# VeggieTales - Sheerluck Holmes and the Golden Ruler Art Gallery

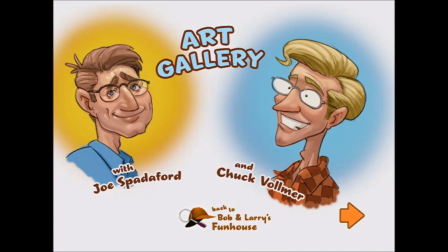Hi, I'm Chuck Volmer, Senior Concept Artist. And I'm Joe Spadaford, the other concept artist at Big Idea.
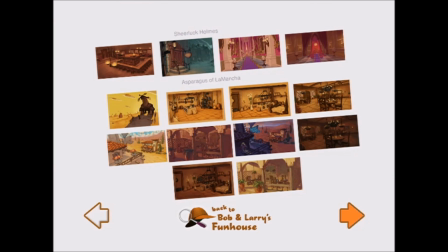This is the color script for Sheerluck, Holmes and Asparagus of La Mancha. I put this together to help the directors and the other visual development artists put the show together as far as color and mood, and it helps them as they light the different sets for the shows,
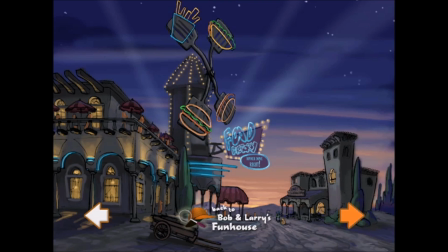props and environments. Actually, a few months before we started production on this show, we were given just a really rough outline of a script, and this was one of the very first images we generated to try to convey the idea of these two competing restaurants for Asparagus of La Mancha.
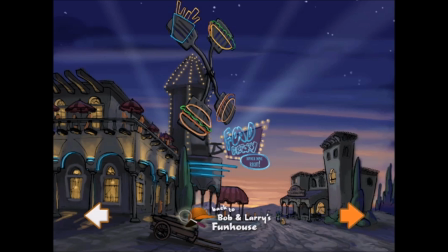So we also wanted to set it in Spain. It's kind of one of those rare things where Mike saw an image right from the get-go and was like, that's it. The show pretty much got designed off of this really quick concept art that we did in really like a day.
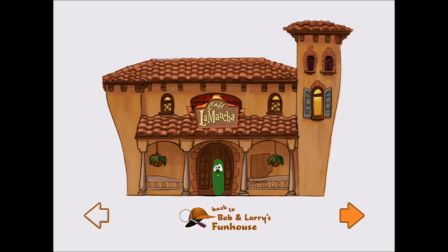Okay, for the Cafe La Mancha, we actually wanted to have just, like I said, a very small kind of quaint place. Also had to have that Spanish kind of feeling to it, so we looked up a few Spanish buildings of the time period. You know, it almost has like an old mission kind of feel to it. The lattice work on the sides and the hanging plants.
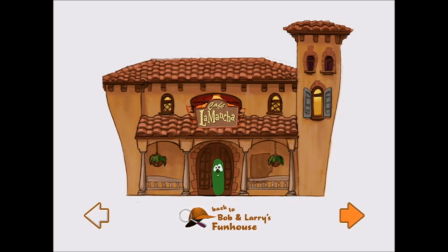We also, gave it kind of this almost like adobe look. We wanted to create this show that looked like it took place in Spain, and I think the biggest challenge that I encountered was getting it to not look so much like it took place in like south of the border, Mexico, South America. So took a little bit of research, but I think we got it there.
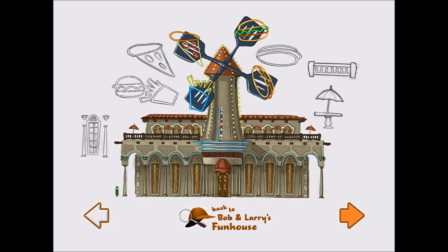Now, the opposing restaurant was the Food Factory. We tried to style it not only bigger, but designed a little bit more fancy than the Cafe La Mancha, like it was an updated, new, and improved. And we actually researched just more like palaces that we found in Spain for the general architecture of like the pillars and the window treatments,
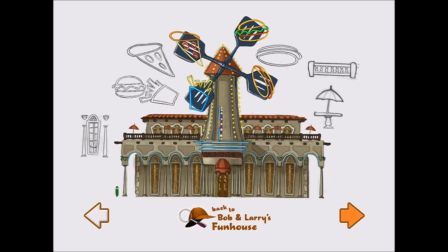and so we kind of incorporated those high-tech touches to this old architecture and tried to integrate the two together to make what looked like a fast food, not fast food, but a themed restaurant. A themed restaurant, Lots right? Of neon and that kind of specialty dining experience.
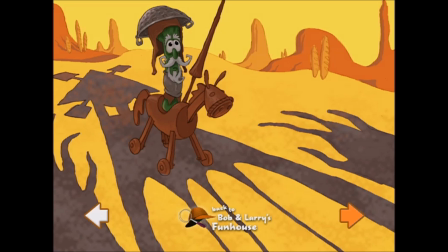Right, with great food. This was an early visual development piece that we did at the very beginning when we received the outlines. As we were developing this, the landscape in his dreams became more and more distorted.
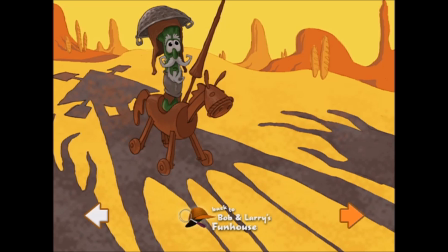Suddenly the cactuses turned into breadsticks, and eventually in the final show, the mesas and mountains and hills in the background became pottery and cooking utensils and pots and pans.
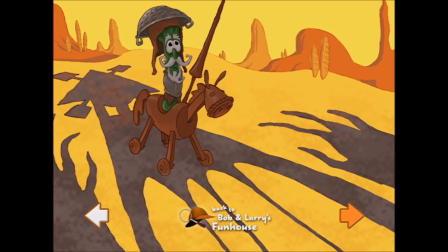And eventually, even instead of clouds, we had eggs in the sky, and anything that kind of go along with the theme of restaurants and cooking that would also have been in his, I guess, subconscious.
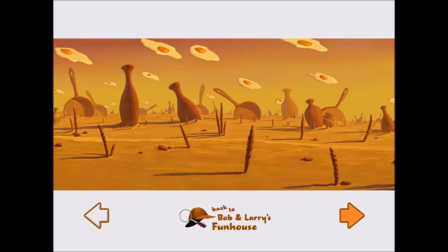This is one of the actual paintings that's used in the film, a flat painting that Don is in during his dreams. We just really wanted to go with that kind of surrealist look that you would see in like a Dali painting,
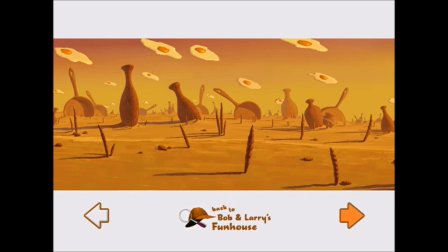and just really make it weird, like a lot of times dreams can be, where they don't make any sense, but things that maybe you were doing the day before are somehow inserted into it.
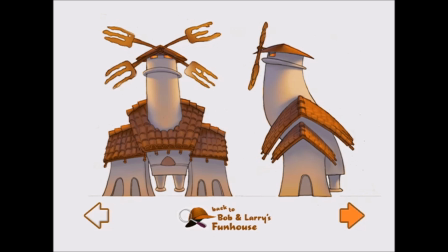This is the model sheet of the actual Food Factory monster, I guess. The trick was, how do we make him move? Because he is supposed to chase Don and come after him. In designing him, decided to kind of give him almost gorilla-like movement,
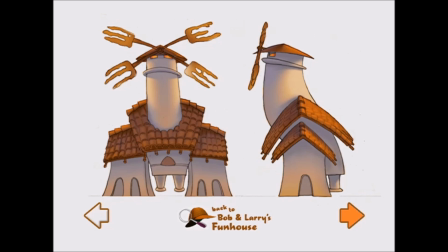where he has these tiny little feet and these giant arms, and he kind of puts the arms down and his little feet just kind of swing between them.
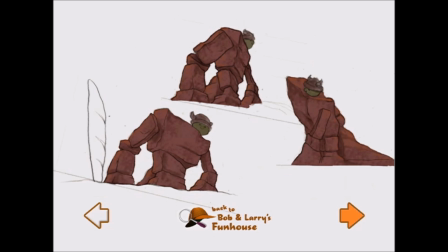It was a lot of fun designing this. In the dream sequence, Don is preparing to move forward. He sees silhouetted against the sun-setting sky these fearsome-looking figures. They look as though they could be giants.